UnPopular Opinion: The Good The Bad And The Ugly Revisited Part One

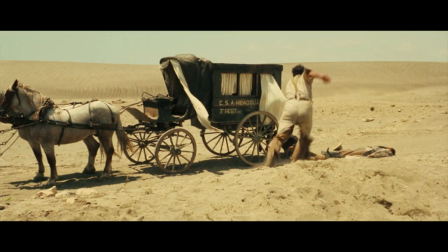[4:21]
Before he can divulge the name on the grave, he passes out. Tuco tries to give him water, but returns to find Carson dead, and the man with no name is right beside him.
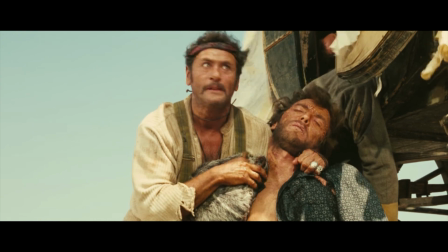[4:29]
The man tells Tuco in Carson's dying breath. He told him the name on the grave, Now realizing that he needs the good alive,
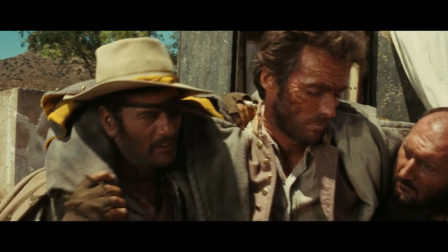[4:35]
he dresses them both up in uniforms of the dead Confederate soldiers in the wagon and takes them to an old Spanish mission,
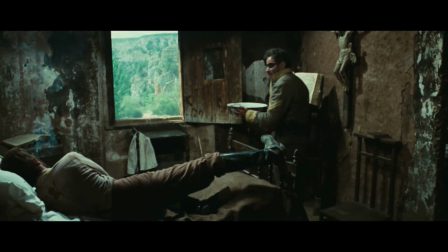[4:41]
where the brothers give medical treatment to any Civil War soldier there. The good recovers, and that's basically when the main plot of the movie begins.
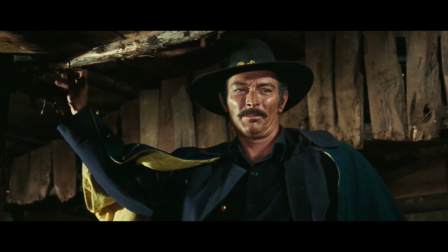[4:48]
Each of the three title characters knows a piece of the puzzle to get the money.
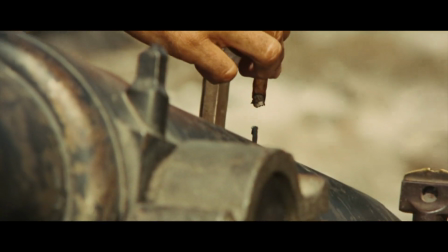[4:51]
They all distrust each other, and they're willing to double-cross each other at any opportunity they get in an everyman struggle for a quest of the jackpot.
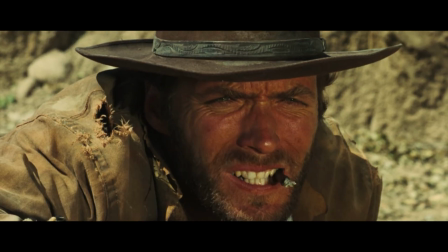[5:00]
So right off the bat, let's address my previous video. Actually, I should have said this earlier, but you should probably check that out before watching this.
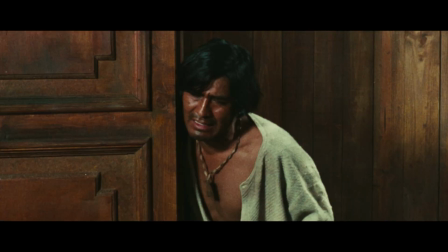[5:06]
I'll leave a link in the description below. Anyway, I have changed my mind slightly about the movie, but in my previous video, I stated that the movie wasn't that good, and it's my least favorite out of the trilogy.
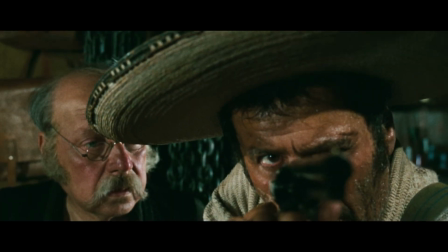[5:16]
I do want to say that as a movie, it's a good one. That's the thing I changed my mind on. It's actually a good movie, but it's still my least favorite out of the Man With No Name trilogy.
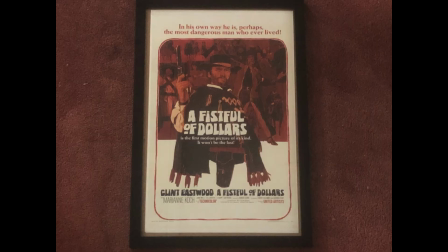[5:24]
My rankings of the movies from best to worst are Fistful of Dollars for a few dollars more, then at the bottom is the good, the bad, and the ugly.
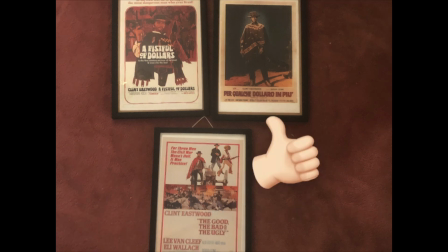[5:30]
So, when I re-watched the film, I came to realize that it's actually one of the most beautifully and well put together films.
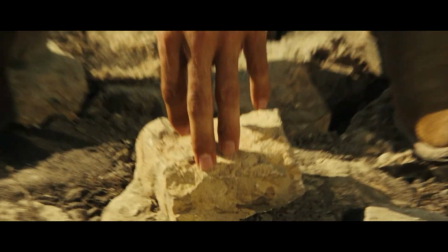[5:36]
The direction by Sergio Leone was perfect. Anywhere from its cinematography, camera work, art direction, special effects, stunt work, dialogue, or lack thereof,
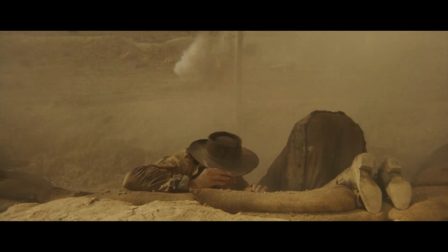[5:45]
set pieces, characters, stories, I can go on forever, honestly, but when you look at how the movie was crafted,
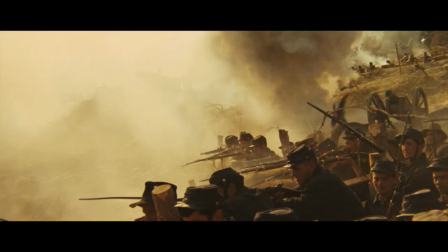[5:51]
you see how much effort went into the making of it. One of my favorite aspects of the film is the camera work.
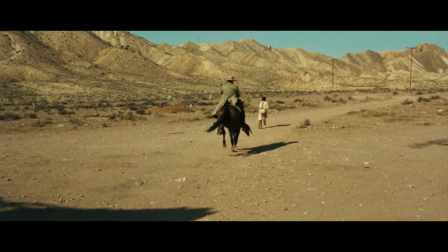[5:56]
I love how it's like the perfect combination of trying to keep up with the characters and also being two steps ahead of them.
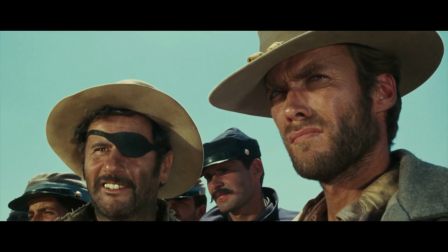[6:02]
And not just that, but there's instances of brilliance behind the camera. Just to name a few that I personally love.
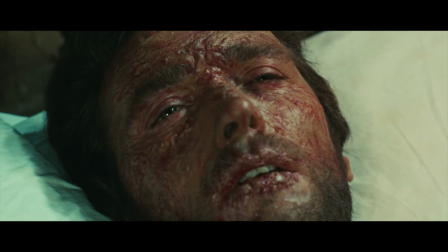[6:07]
The scene where the man with no name is lying on the bed incapacitated, and he opens his eyes to look at Tuco, and it's a first person point of view shot.
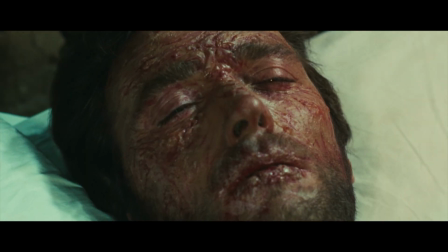[6:14]
It's all blurry and out of focus. Then, little by little, there's more clarity in the shot. I thought that was brilliant.
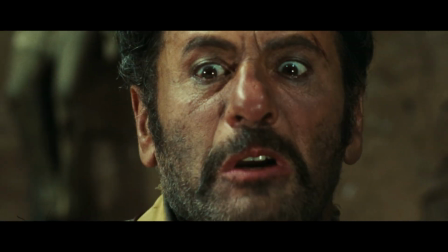[6:20]
Maybe shots like that today are a dime a dozen, but for then and the technology they had, I think it looked really good.
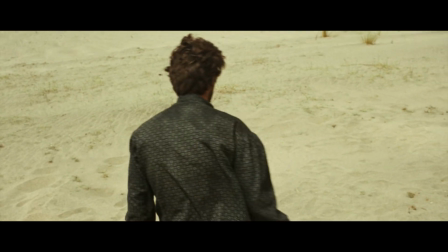[6:25]
Another bit of camera work I really liked was during the death march in the desert.
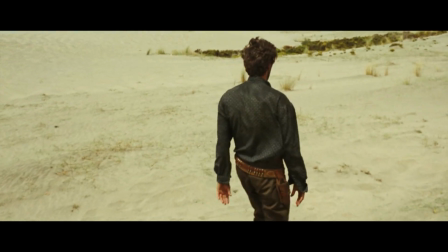[6:28]
There's a brief shot of Clint Eastwood walking and stumbling, obviously having trouble, and the camera is like shaky and fumbly and mirroring his actions.
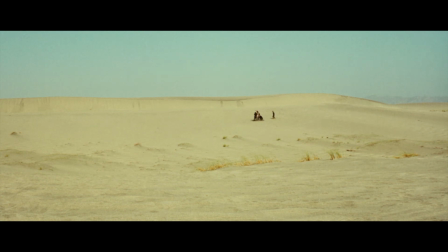[6:35]
And I thought that was really cool. It was a unique visual insight into the condition of our protagonist, and it spoke volumes of how he was suffering and having a difficult time continuing.
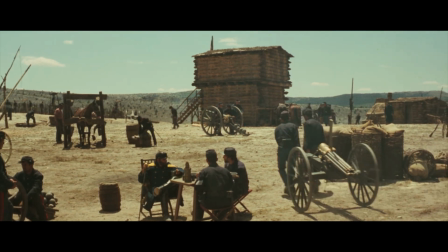[6:43]
It's the subtle stuff like that, like the small details that were given more attention that really stood out. And to continue off of that,
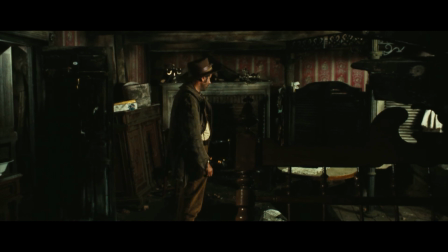[6:49]
what I really like about Sergio Leone's directing style in the movie was when he makes a big scene or crafts a huge
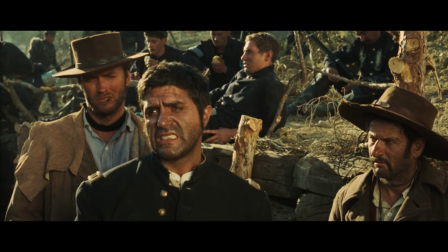[6:55]
sequence and there's little details he wants the audience to see he'll make sure that we see them you know there's a lot of movies i
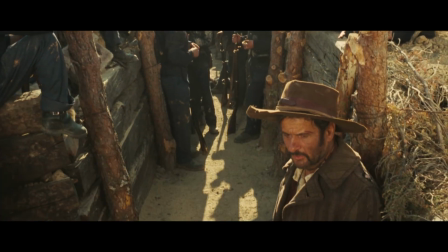[7:01]
can think of off the top of my head where the small details not quite easter eggs but small things that have relevance or importance to the plot
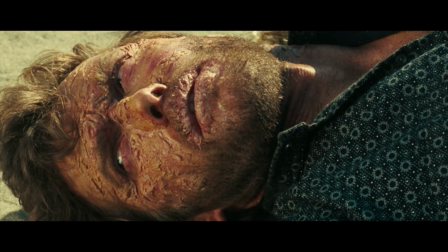[7:07]
or the scene that directors kind of just expect you to see and they're easy to miss and it takes away from the importance or the tone
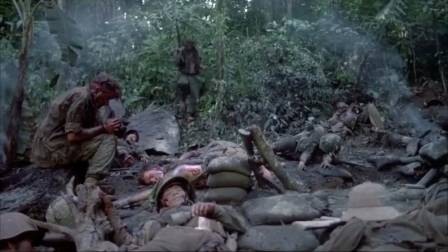[7:14]
perhaps the biggest example from another movie for me personally is the scene in platoon where charlie sheen's character survives the battle and he's found
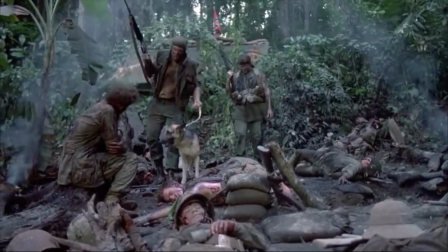[7:22]
by other soldiers you see him crouching he's all disheveled and clearly traumatized and a small detail that the director kind of expects the audience to pick up on is
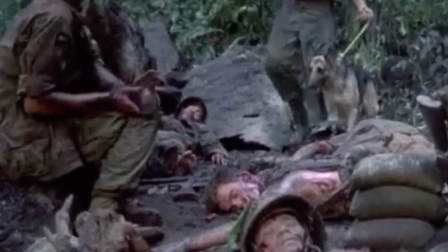[7:30]
charlie sheen's about to commit suicide he's holding a grenade he's about to pull the pin and when he's found he changes his mind and he drops it which
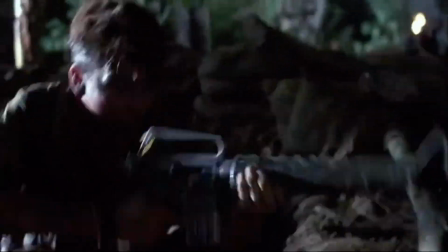[7:36]
in all of my viewings of watching that film and that's a lot by the way i've never noticed that until that was pointed out when
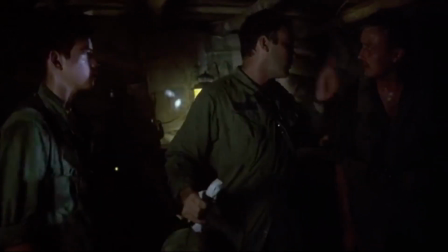[7:42]
i watched the dvd commentary it's things like that it changes stuff. So I like how Sergio Leone doesn't want any of that important stuff to be missed.
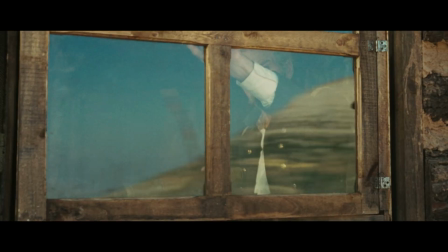[7:50]
A few examples of that, like off the top of my head would be the scene where the commandant on the prisoner of war camp is looking through a telescope.
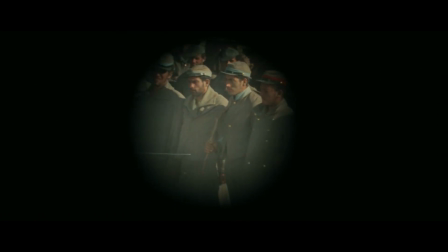[7:56]
He's scanning around the camp and checking it out.
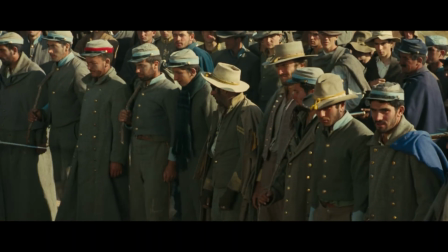[7:58]
And the director, he could have just as easily did an aerial view or a wide shot showing the camp, but no, he condensed the view of the audience to showcase not only what the character was looking at,
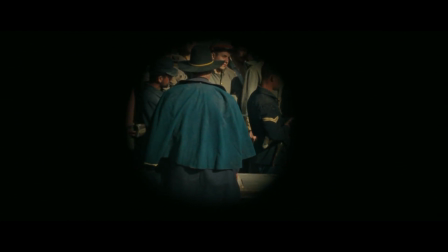[8:07]
but the more important details of the surroundings, like the prisoners just coming in, the ruthless guards and their defenses and the security measures.